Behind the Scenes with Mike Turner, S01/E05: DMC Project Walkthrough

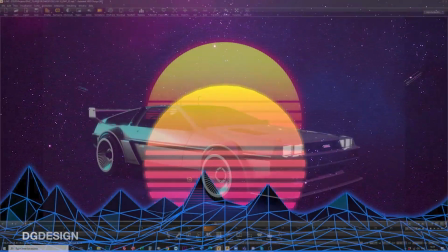[3:29]
so if we if we look at the thing in v-red um this is this is the session as it's running
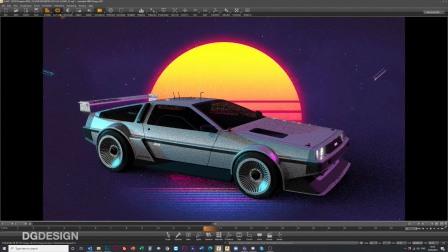[3:34]
um like i said the initial artwork was produced based on yeah this backplate
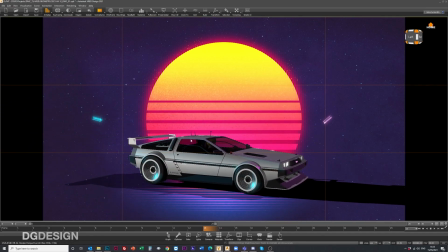[3:39]
this was something i'd found online uh but i thought you know parking the car in front of that
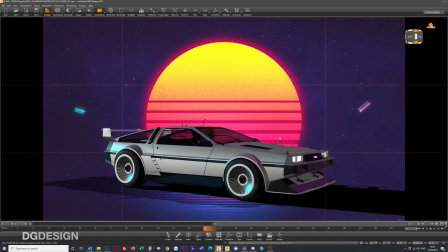[3:44]
yeah really captured the mood um obviously within this there's there's key lights that are sort of driving the thing there's
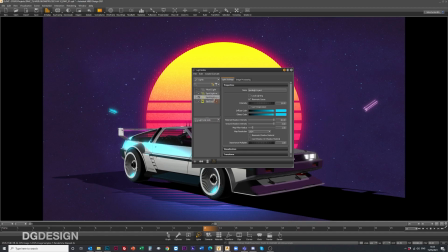[3:52]
a there's a magenta spotlight and there's a cyan spotlight and they're sort of you know parked at opposite ends of the car so you get this sort of flood of light from one
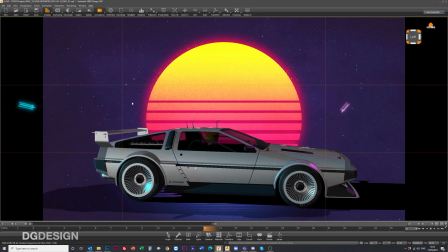[4:01]
side that's one colour flood of light from the other side that's another but behind here
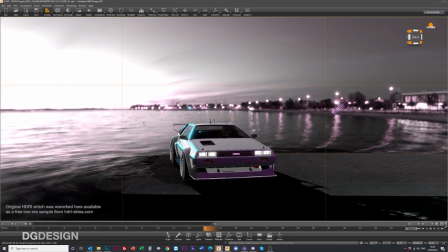[4:05]
as well if we look at the scene graph I've actually got a HDRI
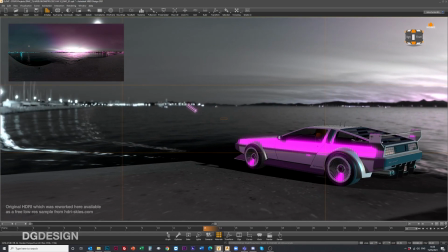[4:10]
in here that I'd gone back in and recoloured the saturation's turned down it but if you bring the saturation up to full so I've
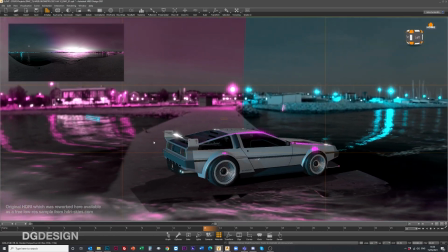[4:18]
basically taken a standard HDRI and just run a gradient across it so that you get this sort of
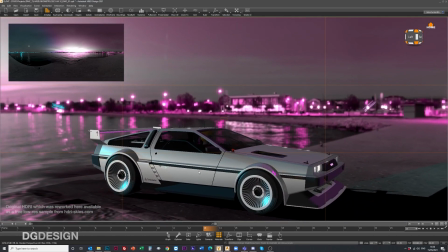[4:24]
play of additional light across the vehicle and you get some of the reflections and some of the highlights coming in.
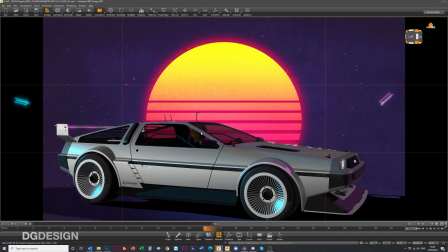[4:31]
When you've got your scene plate back on, you get a little bit of this when you hit the ray tracing button.
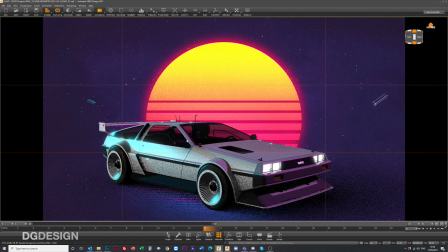[4:38]
That kind of shows up in the scene, you get that kind of vibe going on with it. For the first two renders, the front and rear three-quarter,
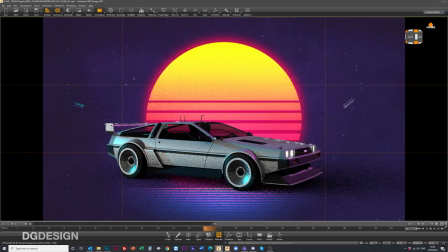[4:46]
that worked fine to just capture the mood at the time and give you this retro wave vibe. but I wanted to do something a bit more than that I wanted to do something with a bit more life in it and that's when the second set
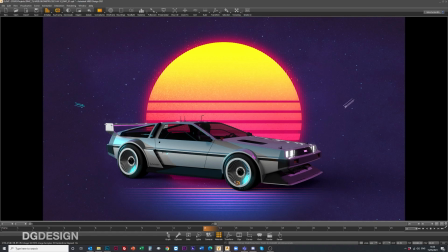[5:00]
of images came in which was kind of like this sort of fake racing we'd already kind of set the scene with the story about it
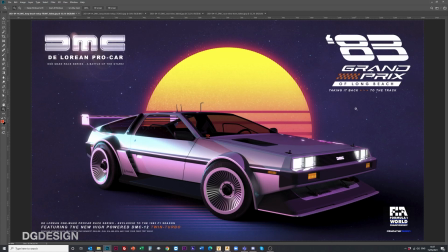[5:07]
being a one-mate race series there's hints of a race at Long Beach so I wanted to kind of capture some of that in a sort of fun vibe but also playing on early 80s references there's a little bit of that sort of Tron light cycle thing I wanted to get a little
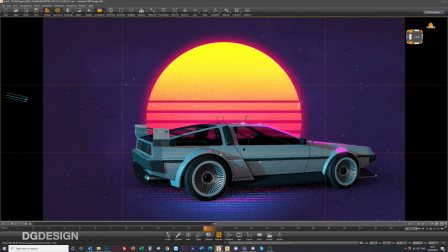[5:21]
bit of that kind of feel, the light sort of blowing out the front and the rear of these vehicles.
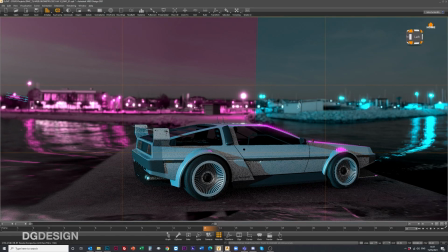[5:28]
So what I did was, if we turn that seam plate off, there's additional geometry I can show you that's in here.
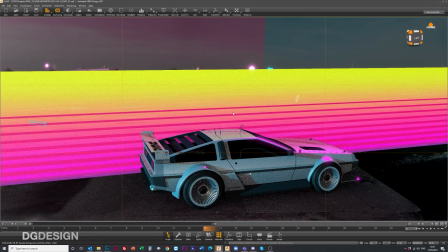[5:34]
If we pull that track up, you can start to see that the track
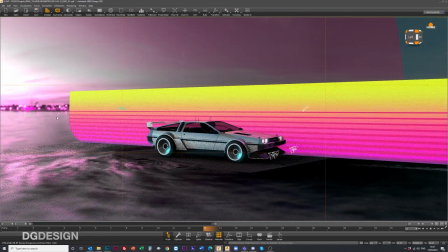[5:41]
itself has walls front and beneath it,
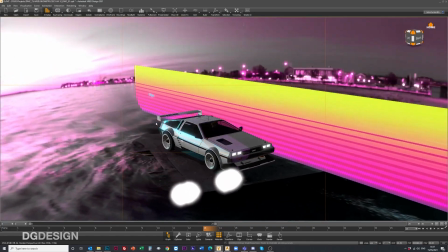[5:46]
which when I actually start to hit ray tracing you can hopefully see it's not shown in the demo at the end but yeah there's a
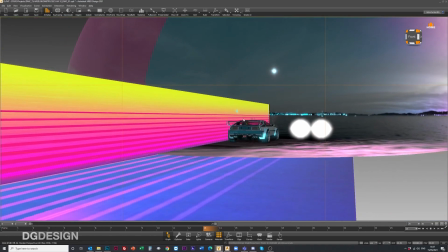[5:54]
ground plane and a back wall and they are simply planes
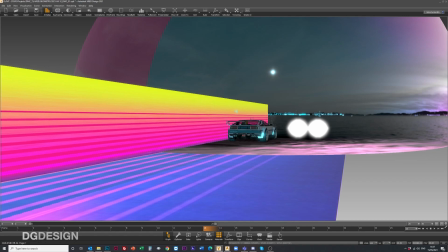[5:59]
where if you go into them we interrogate them a little bit so you can see a little bit more of what's going on.
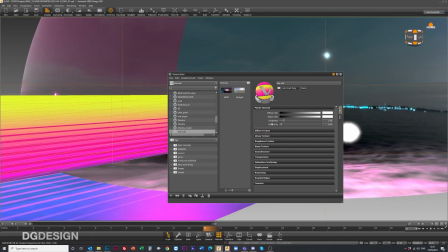[6:05]
There's a plane running through the model that's the side wall which again on the incandescence channel has the graphic mapped onto it from the original backplate, if you like.
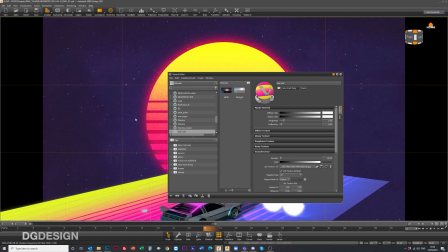[6:19]
So I grabbed that sort of upper sun region and projected it on as a texture map.
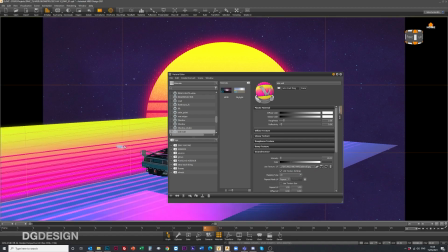[6:25]
And again, looking at the ground plane, similar story again.
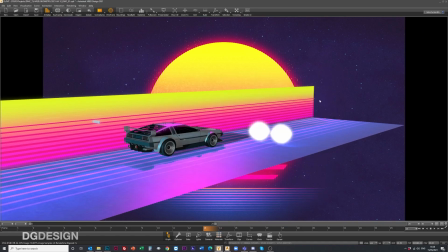[6:30]
We're grabbing another bit from the original render and dropping that in as a ground plane.
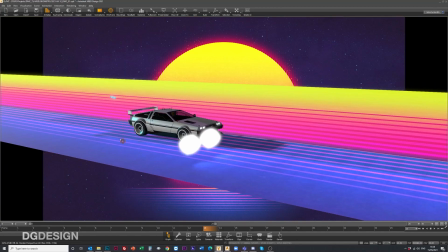[6:35]
So you're creating always this kind of like barrier, this fence.
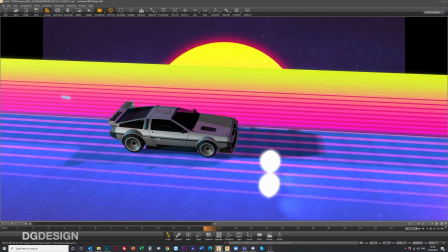[6:39]
And then within it, if we bring up the other car so that we can see what's going on with that,
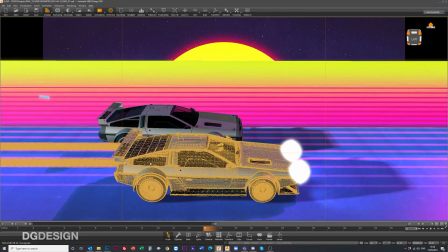[6:45]
there we go if we switch that on you can see that coming out the back of the car
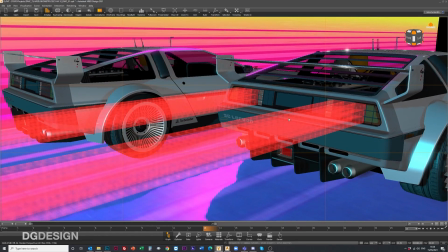[6:51]
there's this kind of sort of tron light cycle streaky light effect and that was produced by
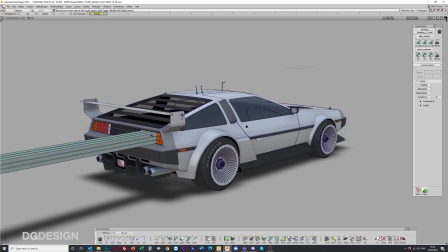[6:57]
simply coming back into alias and creating this street which is extruded from that brake light
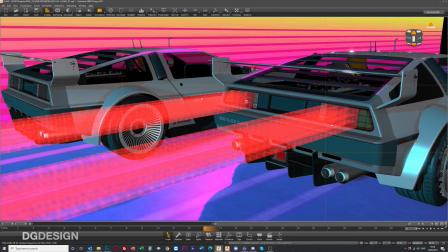[7:04]
and then assigning within v-red a simple sort of glow shader to it so you get that kind of chopped-up
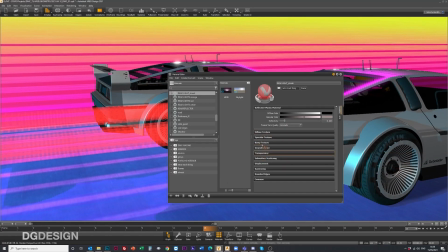[7:11]
effect and if we actually look at the shader properties if you go into it into the incandescence channel there's
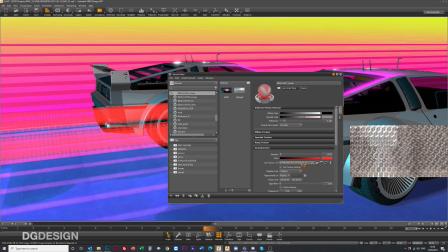[7:18]
a there's a messed up reflector in there there's there's just a kind of little bit of sort of fractalize geometry
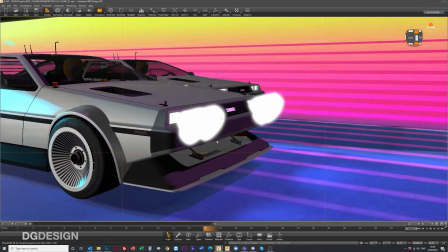[7:26]
sorry a texture map that's helping to play that and at the front end there's literally as you can see from this there's just a series of spotlights
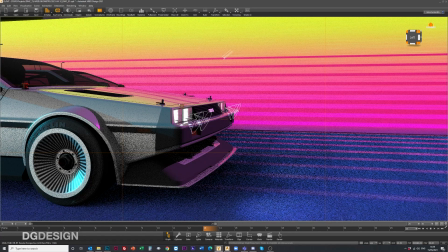[7:35]
that are sort of angled down pointing towards the ground plane so that when you actually hit render you start to get these bumps of light hitting
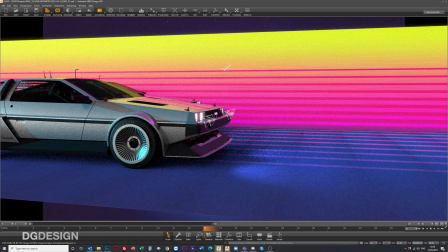[7:43]
the floor which is what gives you the effect and then beyond this within the scene there's
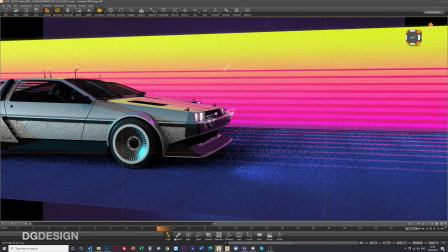[7:49]
animation on the wheels to make those rotate which
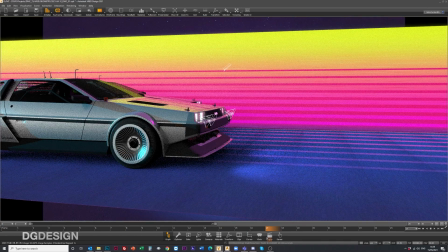[7:55]
give that impression of movement as one car passes another and if we come back to
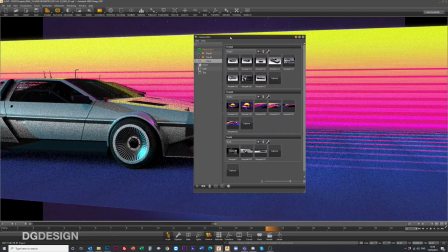[8:00]
the camera views on this I was using pretty wacky camera views they're
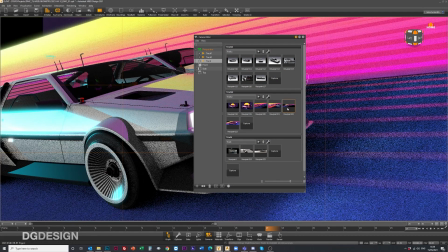[8:05]
all quite extreme
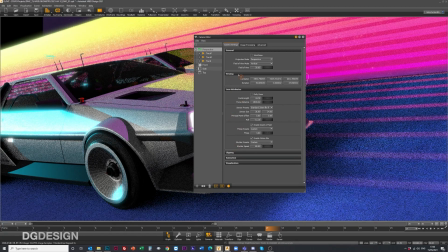[8:08]
but if we look at the camera settings themselves if we go into here in image processing you can see that I've got
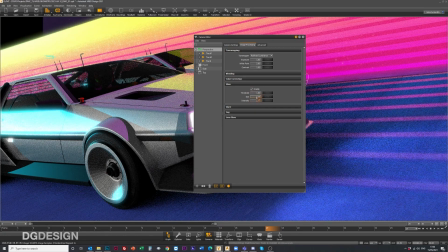[8:16]
glow enabled not very big values is that there's a little bit in there there's a little bit threshold size and intensity you can reference those values if you
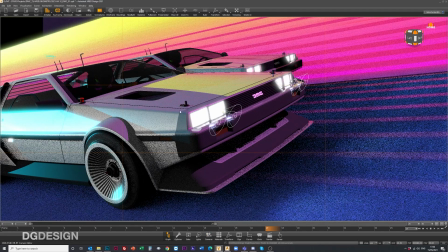[8:23]
want to but that kind of gives it that sort of slightly warm fuzzy quality but
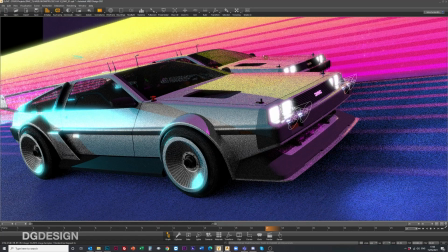[8:29]
the nice thing about using these sidewalls and this floor plane is as an incandescent channel is obviously you can see that when you ray trace it they're
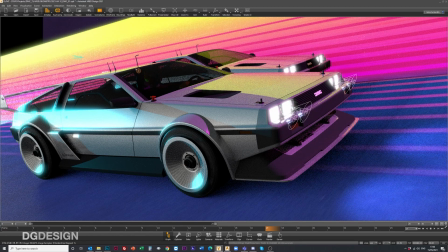[8:37]
now bouncing light across the models which is great and it gives it that extra depth gives it that extra sense of drama gives it that sort of eight eighties pastiche and and to be honest as
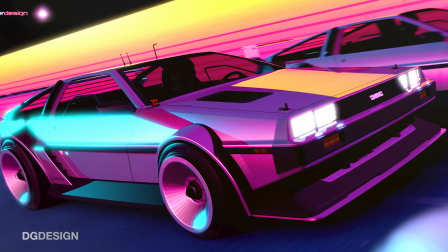[8:50]
a first time out the box being able to produce images like this within v-red yeah it feels nice to have been able to do it and now
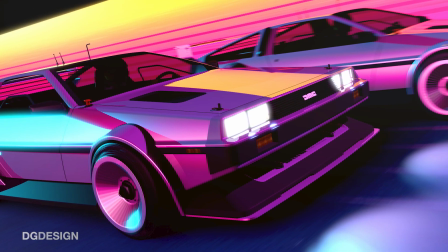[8:57]
that I've got this technique pegged down it's something I can apply again and again or perhaps looking at it from a slightly different perspective,
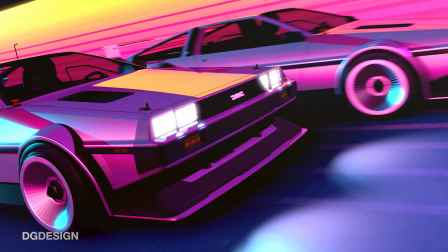[9:05]
but yeah, it's one that I've certainly enjoyed doing as a piece of work, and in the end, after my initial sort of creative block, looking at how I was going to produce it,
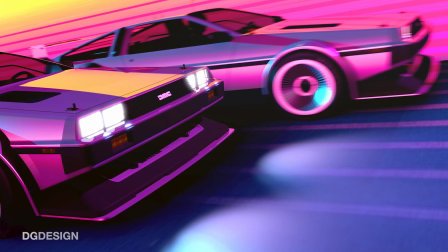[9:14]
I'm happy with the result, so if it's something that's of use to you guys, then great, feel free to rob the technique and have a play.
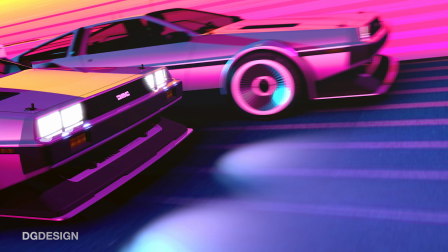[9:22]
Cheers.